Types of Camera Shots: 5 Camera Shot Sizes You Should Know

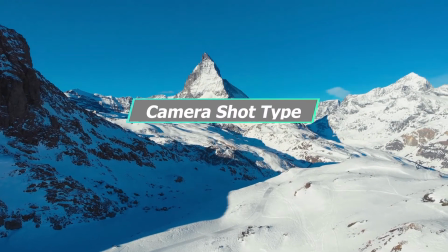(0:00)
Camera shot type is the most basic concept in audio-visual language.
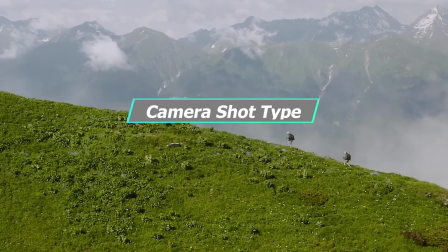(0:05)
I believe you are no stranger to it.
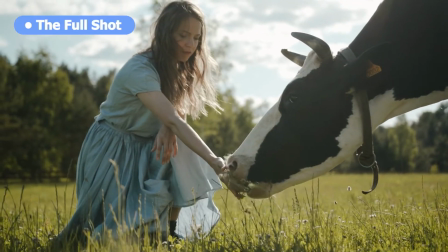(0:09)
Generally, different types of shots can bring audience different feelings and convey different messages.
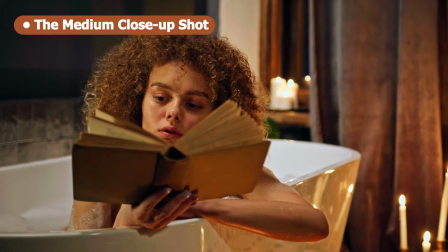(0:16)
So today, let's discuss the types of camera shot sizes,
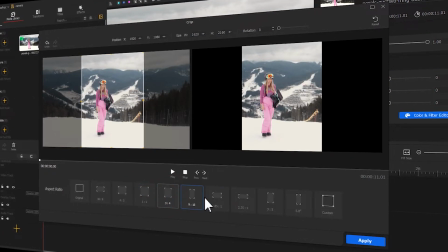(0:21)
their application scenarios, as well as how to change the types of shots in post-production.
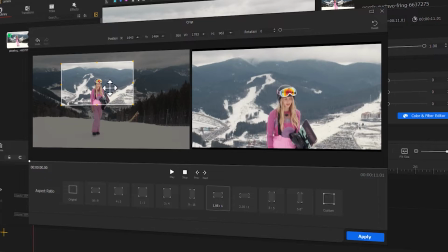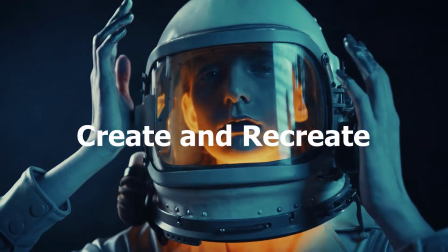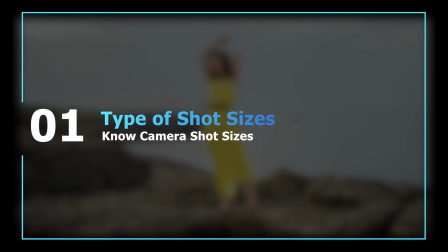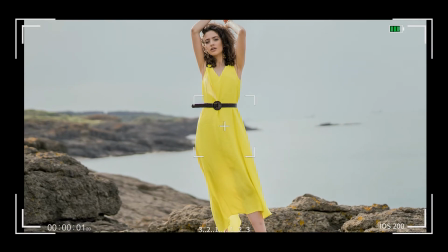(0:46)
To put simply, camera shot sizes refer to how much of the subject is displayed within a given frame.
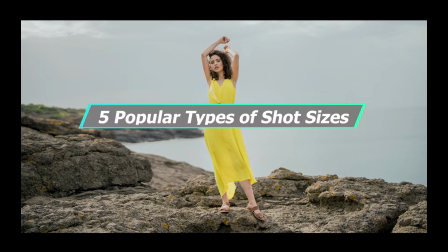(0:55)
Generally, there are 5 popular types of shot sizes. Firstly, it's the long shot.
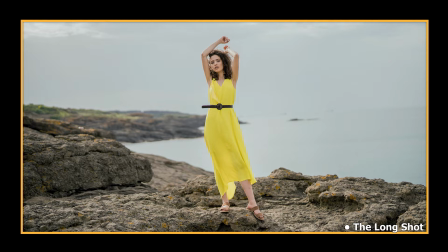(1:02)
The picture looks vast. The subject appears small against the location. Then it's the full shot. The subject can just fill the frame. What's following by is the media shot. It usually shows the subject from the knees upwards.
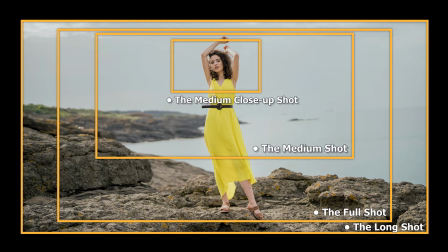(1:22)
As for the media close-up shot, it shows the subject from the chest upwards. The last one is close-up. It shows the subject from the shoulders upwards or the details of the subject.
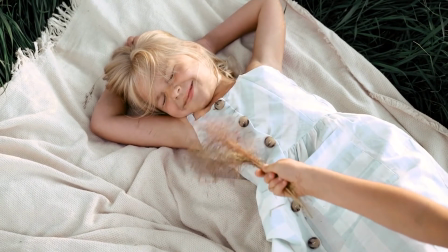(1:39)
Understanding the classification of shot size can help us make better use of it.
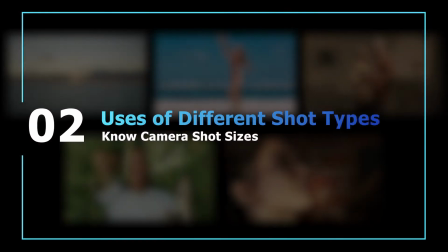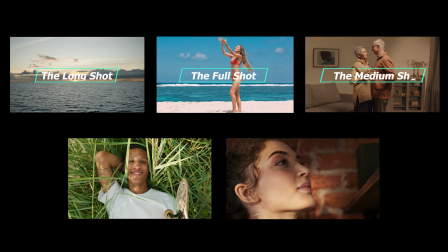(1:52)
Now let's analyze the features and application scenarios of these 5 shot sizes.
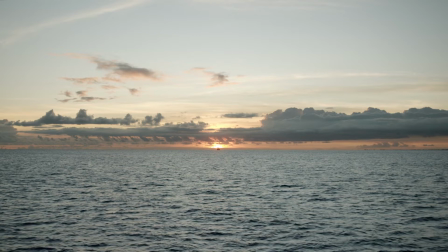(1:59)
A long shot gives a feeling of long distance. It can show the largest space.
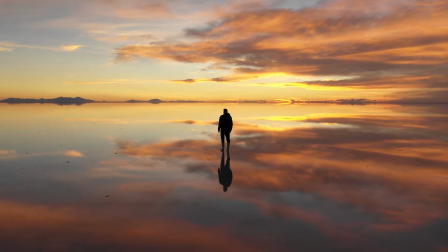(2:06)
Many beautiful scenery videos are shot with their long shot,
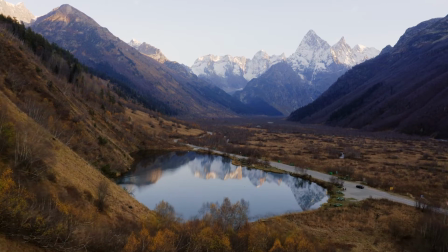(2:11)
because a long shot usually makes the audience feel grand and vast.
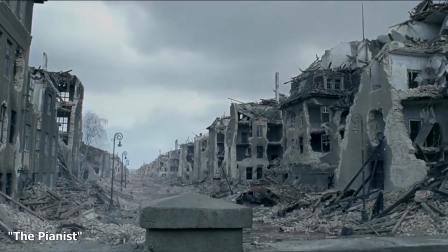(2:16)
And in a movie, The Pianist, in addition to using long shots to introduce the environment,
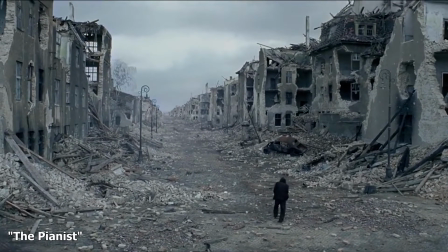(2:24)
the big of the environment is also used to set off the small of the character.
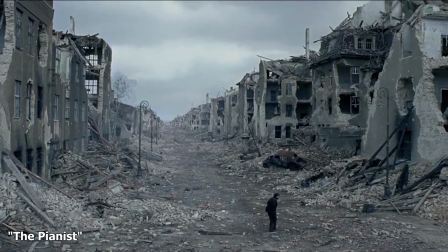(2:30)
At this time, no more words are needed to describe the cruelty of war.
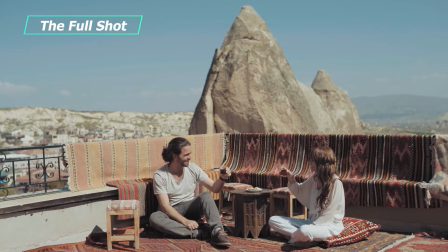(2:37)
Next, we come to the full shot. It can fully show the shape and movement of the subject,
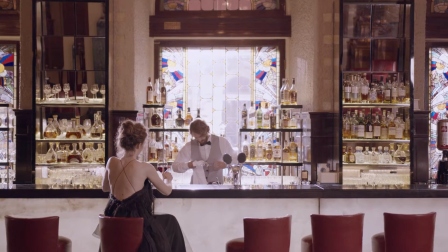(2:45)
so it's mostly used to emphasize the relationship of people,
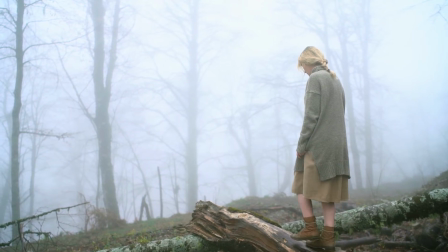(2:49)
as well as the relationship between people and the surroundings.
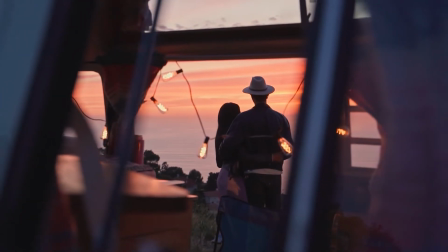(2:54)
This is one of the most used shot types in filmmaking. Then let's have a look at the media shot.
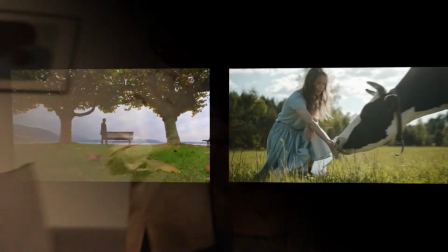(3:03)
It's great for storytelling. To compare it with the long shot and the full shot,
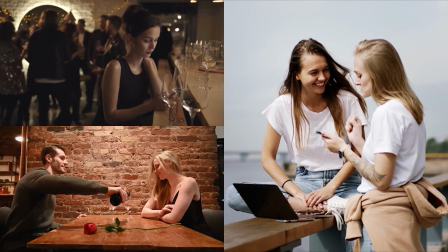(3:09)
the media shots can help clarify the subject and provide more details.
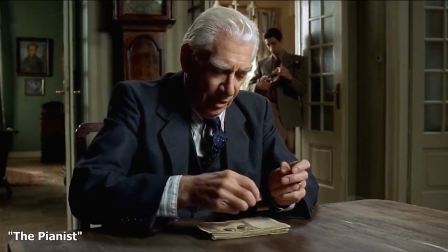(3:15)
Thus, it's often used to describe the actions and communications between the characters,
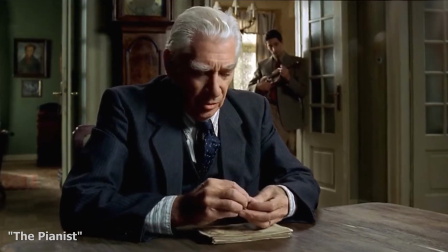(3:22)
showing their relationships and states. Then it's the media close-up shot.
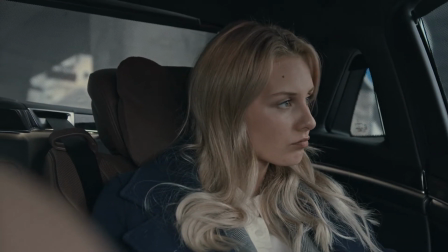(3:28)
In a media close-up shot, the audience focuses on the appearance and subtle expressions of the characters.
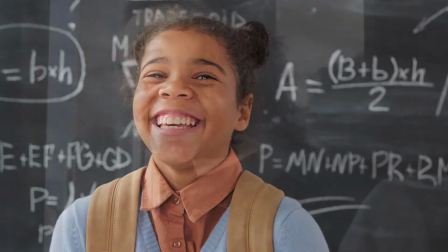(3:36)
Therefore, the characters' personalities and inner emotions can be well displayed.
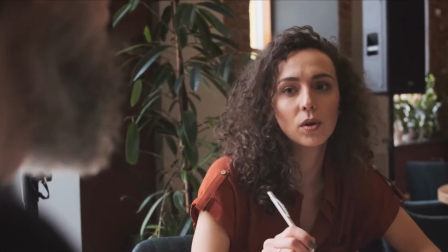(3:42)
Besides, a media close-up shot is commonly seen in news interview programs.
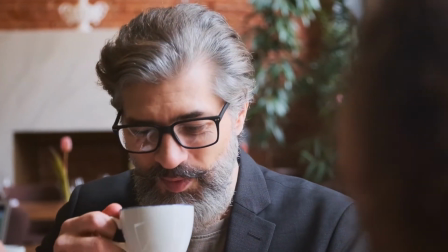(3:49)
It can make the interview video feel more immersive and interactive.
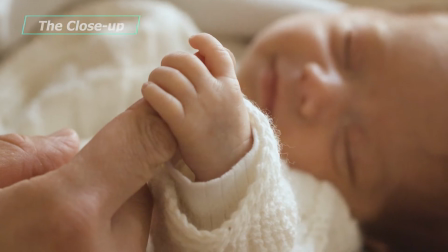(3:55)
Last, let's check out close-ups. In a close-up video, the surroundings environment is no more needed.
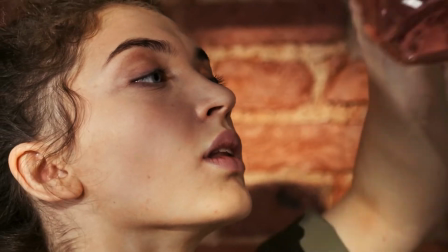(4:03)
The camera focuses on the details of the subject.